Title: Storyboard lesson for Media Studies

right now for my transition scene and I'm gonna talk about I'm gonna cut to a clock and the clock is gonna be in a bit slow motion
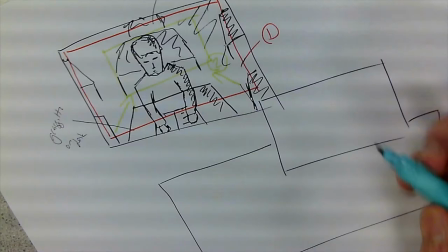416s
maybe a bit exaggerated but it's going to be a close-up of a clock
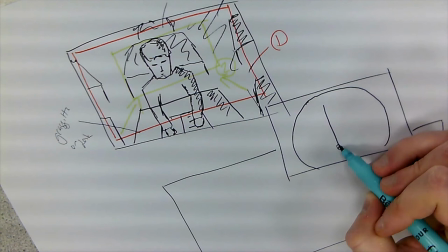421s
not even the whole clock just really focusing so there's the there's
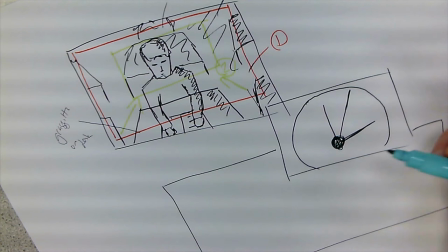426s
the middle of the clock there I'm really focusing on this second hand and
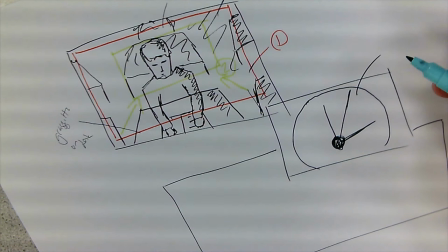434s
I'm gonna annotate because I can't put music on a storyboard but I'm
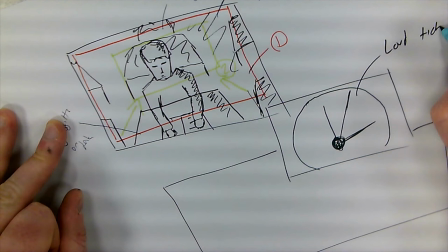439s
gonna write here loud ticking and intense okay that's really all I need to do but you could just like I've done here you could think about camera movement you could think about transitions and Edgar Wright is a brilliant director and look at some of his transitions on how he makes something really mundane like a clock ticking feel like really quite exciting and so I'm sure there's something more I could do with this and maybe I'll come back to it another time in the editing process but for now I'm happy that I've got my setting, my establishing shot, my character and the mise-en-scene and I've got my clock to show that the time is ticking and then finally
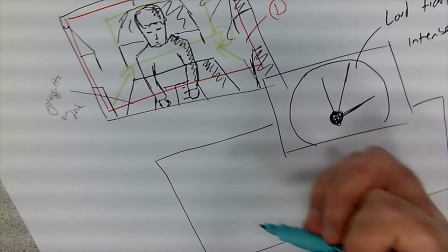486s
for this scene I want an extreme close-up of my character it's going
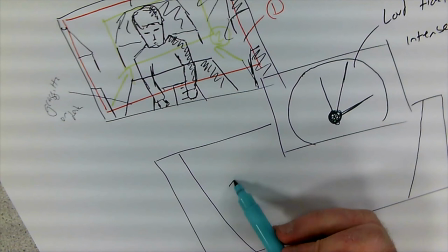492s
to be of my character's face and what we're going to have and again I think
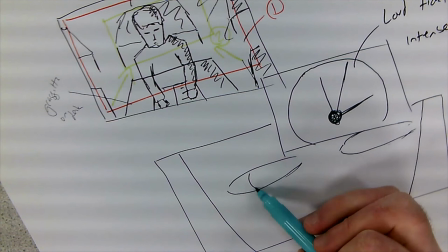498s
I've proven my point that I can't draw but at the same time I'm communicating
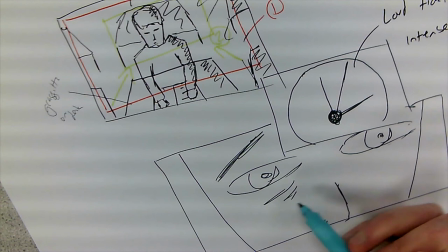503s
exactly what I want each shot to be so there's
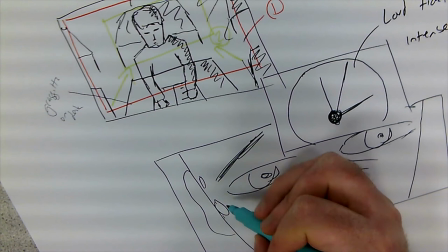509s
my face a few worry lines and maybe some beads of sweat okay
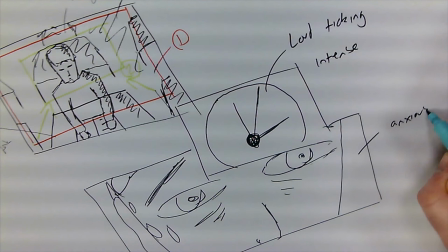520s
and I might put some notes on here as well so I might just say anxious sweat and again I could put some camera movement on this but when we're thinking about media language the camera is talking to us it's telling us how we should feel what we should think and it's giving us all of that message now i'm trying to get across here that this character
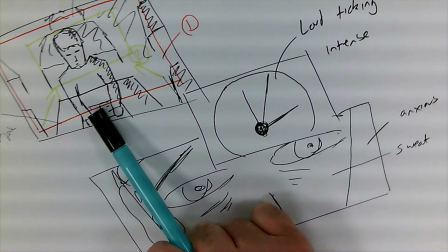551s
feels trapped they feel claustrophobic because they're in a situation where they are stuck sat in a chair at a table and they can't move
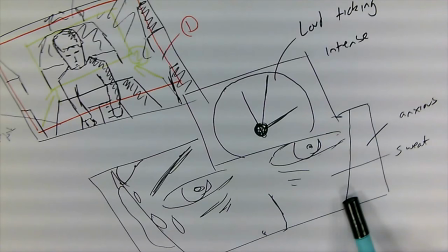559s
so by actually not having any camera movement i want the
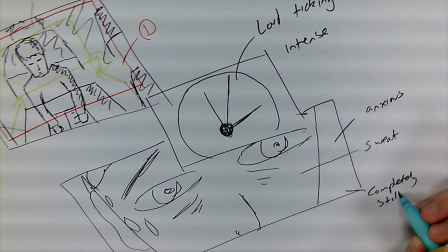564s
camera to be completely still almost
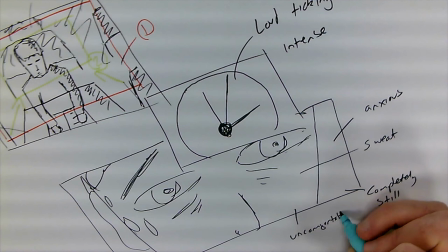570s
uncomfortably so so I'll just make a little note there uncomfortable and
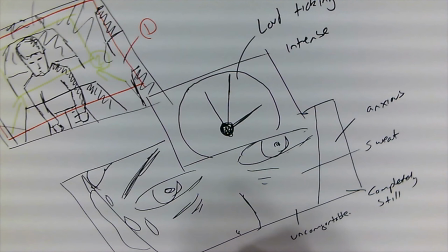576s
I might shift it out of focus because all of those things combined together and making it out of focus making it feel uncomfortable making it really still and unnerving all of those things they can really help sell the anxiety and some other effects I could have the character stay the same but the background shrink and I
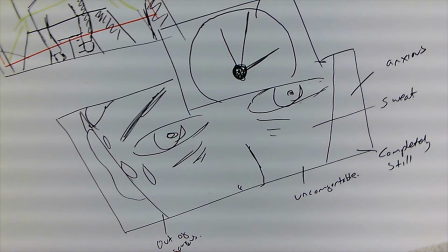604s
would show that using my colors just like I've done so you can be really creative with this you don't have to be an artistic necessarily in terms of your actual drawing ability but you can be as creative as you like like I say you don't have to stick to set frames you don't have to be neat and tidy and what you're really trying to do is just kind of show this visual story about where your story's going. Right, so I hope that helps. In media we'd use a storyboard for anything that's a moving image and also sometimes for still images.